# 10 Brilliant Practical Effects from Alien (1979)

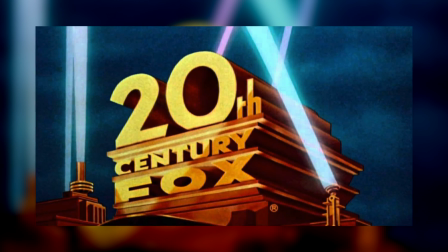(0:04)
In 1977, 20th Century Fox, surprised with the unprecedented success of George Lucas's Star Wars,
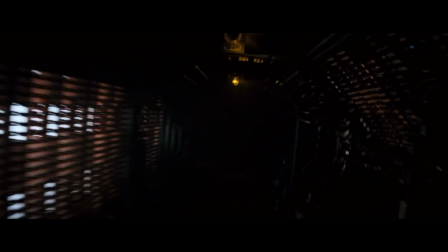(0:10)
was ready to greenlight any and every space adventure film on the table. The only finished script they had was for a strange little horror picture from the minds of Ronald Shusett and Dan O'Bannon.
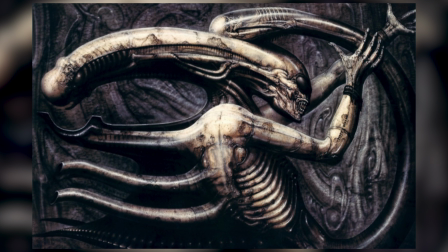(0:20)
With the help of Ridley Scott, H.R. Giger, Ron Cobb, and countless others, that script would eventually become the greatest science fiction horror film of all time.
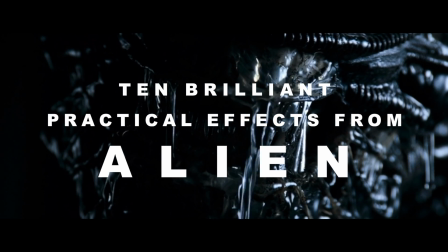(0:29)
These are 10 brilliant practical effects from Alien. Number 1.
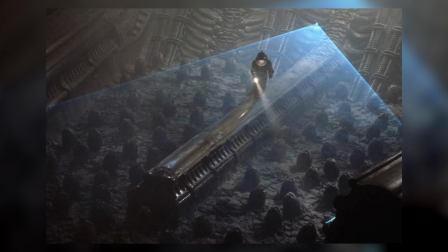(0:35)
The Egg. In one of the film's most unsettling moments, Kane, played by the legendary John Hurt, shines a flashlight into the egg.
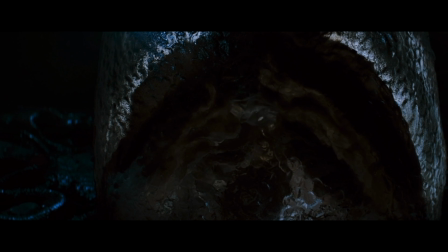(0:43)
We see the facehugger shudder slightly. How did they get the movement to look so lifelike? It's because it's really alive. Those are the hands of none other than the director of the film, Ridley Scott.
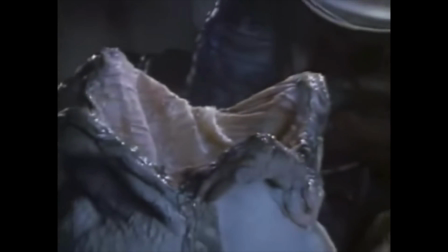(0:56)
For that shot, he simply put on latex gloves and stuck his hands inside the egg.
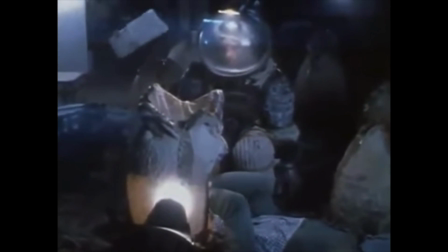(1:01)
What really sells the effect is the fact that it's obscured by the translucent plexiglass shell.
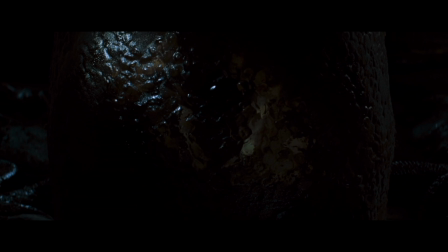(1:07)
I wanted to start off with this because it so perfectly illustrates something a lot of people don't realize about special effects.
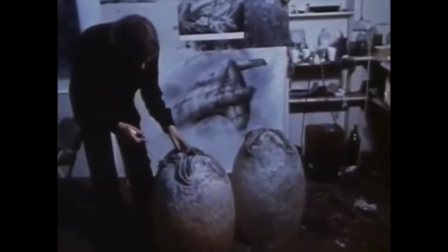(1:14)
The best solution doesn't require mountains of cash or the latest technology, just the right amount of thought and planning. Number 2. The Facehugger. The moment in which the facehugger latches onto Kane's spacesuit passes so quickly and violently that we don't even think to question its realism.
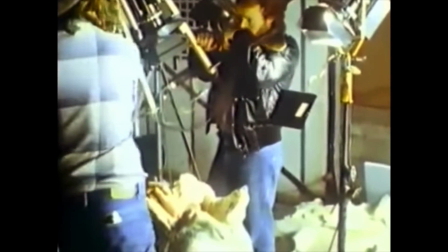(1:32)
And why should we? It's a convincing effect, and it also has a simple explanation. The facehugger isn't jumping out at all, it's being pulled in.
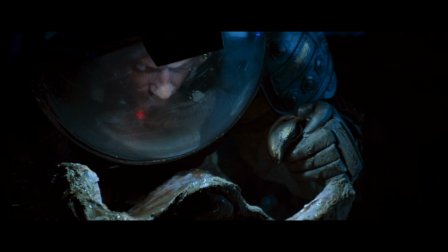(1:41)
The footage is reversed, then immediately cuts to the creature already latched onto Kane's helmet.
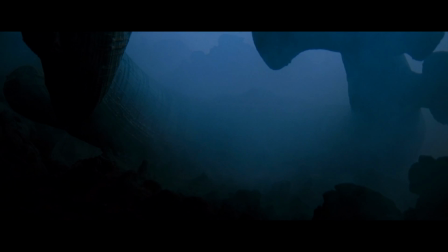(1:47)
Such a simple solution, yet so effective. Number 3.
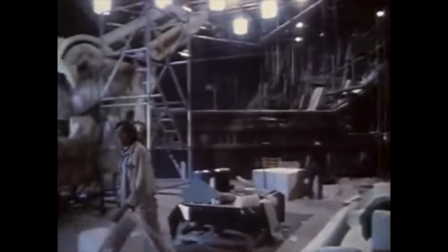(1:51)
The Space Jockey. Alien has a very clear division in aesthetics that can be attributed to the hiring of 2 different artists.
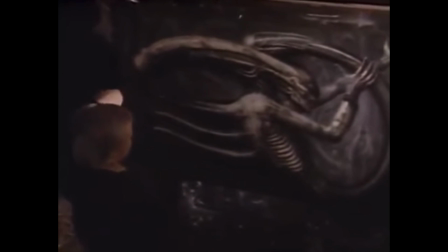(1:58)
H.R. Giger's work is extremely easy to point out given its often provocative, always macabre trademarks.
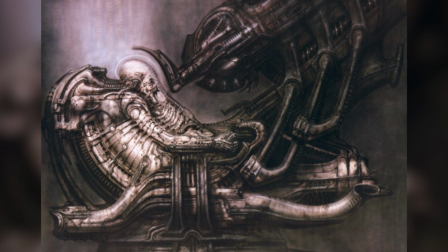(2:05)
The pilot of the derelict ship is very Giger in that it's difficult to discern what is or once was organic and what is part of the ship.
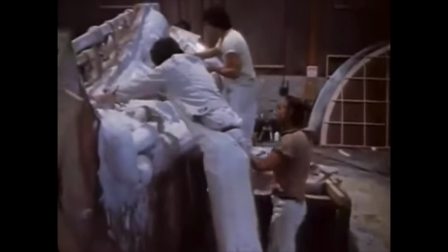(2:14)
This is partially due to the way that the prop was constructed.
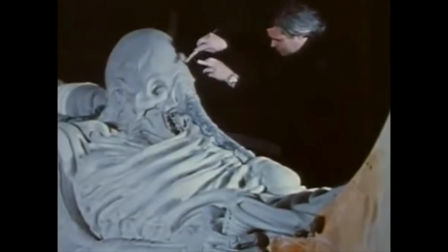(2:18)
It's mostly a plaster structure, but there are animal bones built in, giving those details an uncanny level of realism.
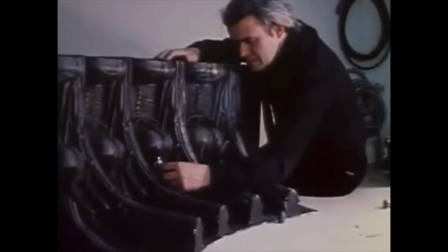(2:26)
Number 4. The Derelict Ship. The Derelict Ship is another great example of Giger's design influence made manifest on screen with
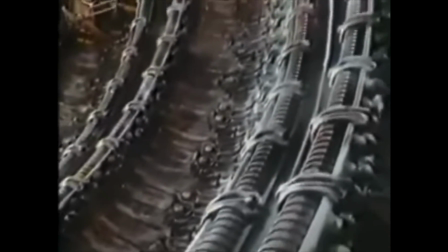(2:34)
full-size interior sets on a sci-fi movie. That's enough to give a studio executive a heart attack.
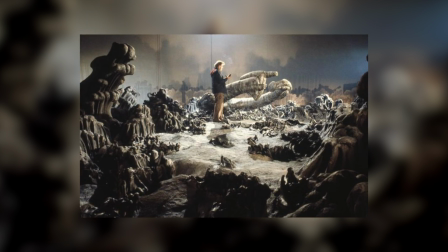(2:41)
For the exterior, the massive model ship and the accompanying landscape are convincing on their own.
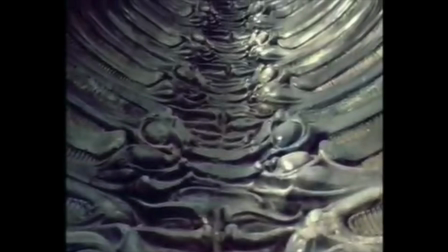(2:47)
Give them lots of fog, the right environmental sounds, and those beautiful interiors to cut to, and it's near perfect. Number 5. The Landing Party.
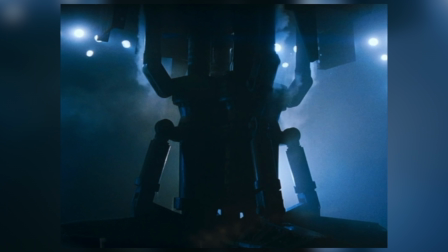(2:57)
When the team was building the exterior of the shuttlecraft, Scott realized that it was too small to properly fake using a forced perspective.
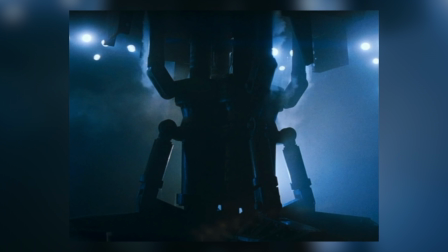(3:06)
It was only half the size it needed to be,
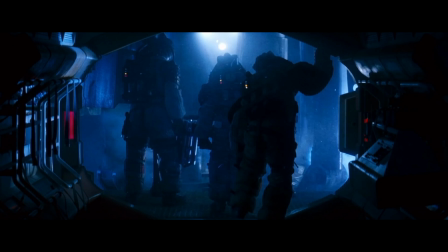(3:09)
so he got people half the size to be in the shot. The crew members in those spacesuits are actually children.
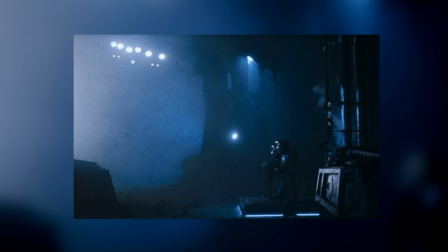(3:16)
The footage for this scene was filmed at 48 frames per second so that when it was slowed down to 24,
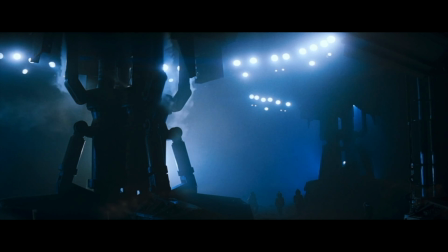(3:21)
the set appeared life-size and the kids appeared adult-size. Number 6.
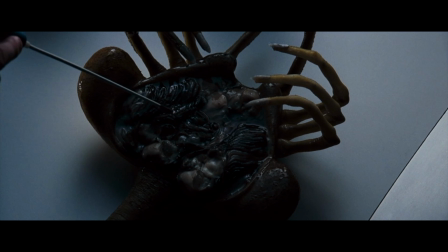(3:27)
The Dissection of the Facehugger. This is my favorite effect in the entire film.
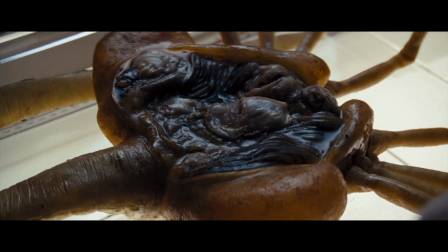(3:32)
We see how fleshy and vulnerable the creature is, luring us into a false sense of security for what happens next. The way they achieved that look? Seafood. Ridley Scott, the absolute madman, had the crew bring in a bucket of oysters,
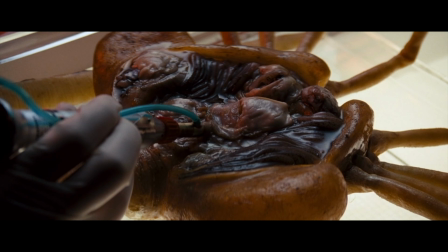(3:48)
clams, and mussels to place inside the shell of the dead facehugger prop. He arranged it to his liking, and that's what we see in the final film.
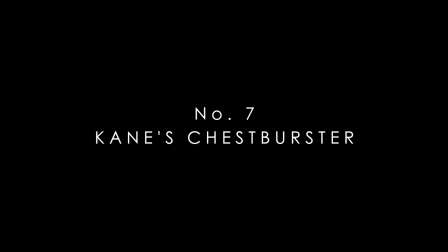(3:57)
Number 7. Kane's Chestburster.
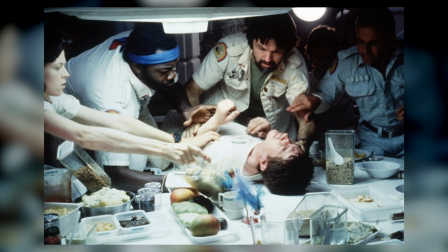(4:00)
Possibly the film's most iconic moment, and it was absolute hell to get right.
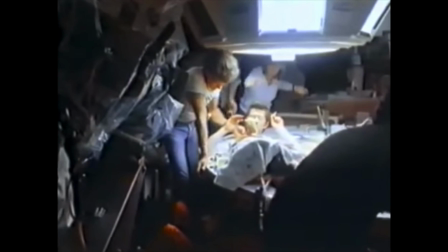(4:07)
The setup had John Hurt under the table with a prosthetic chest and lower body on top.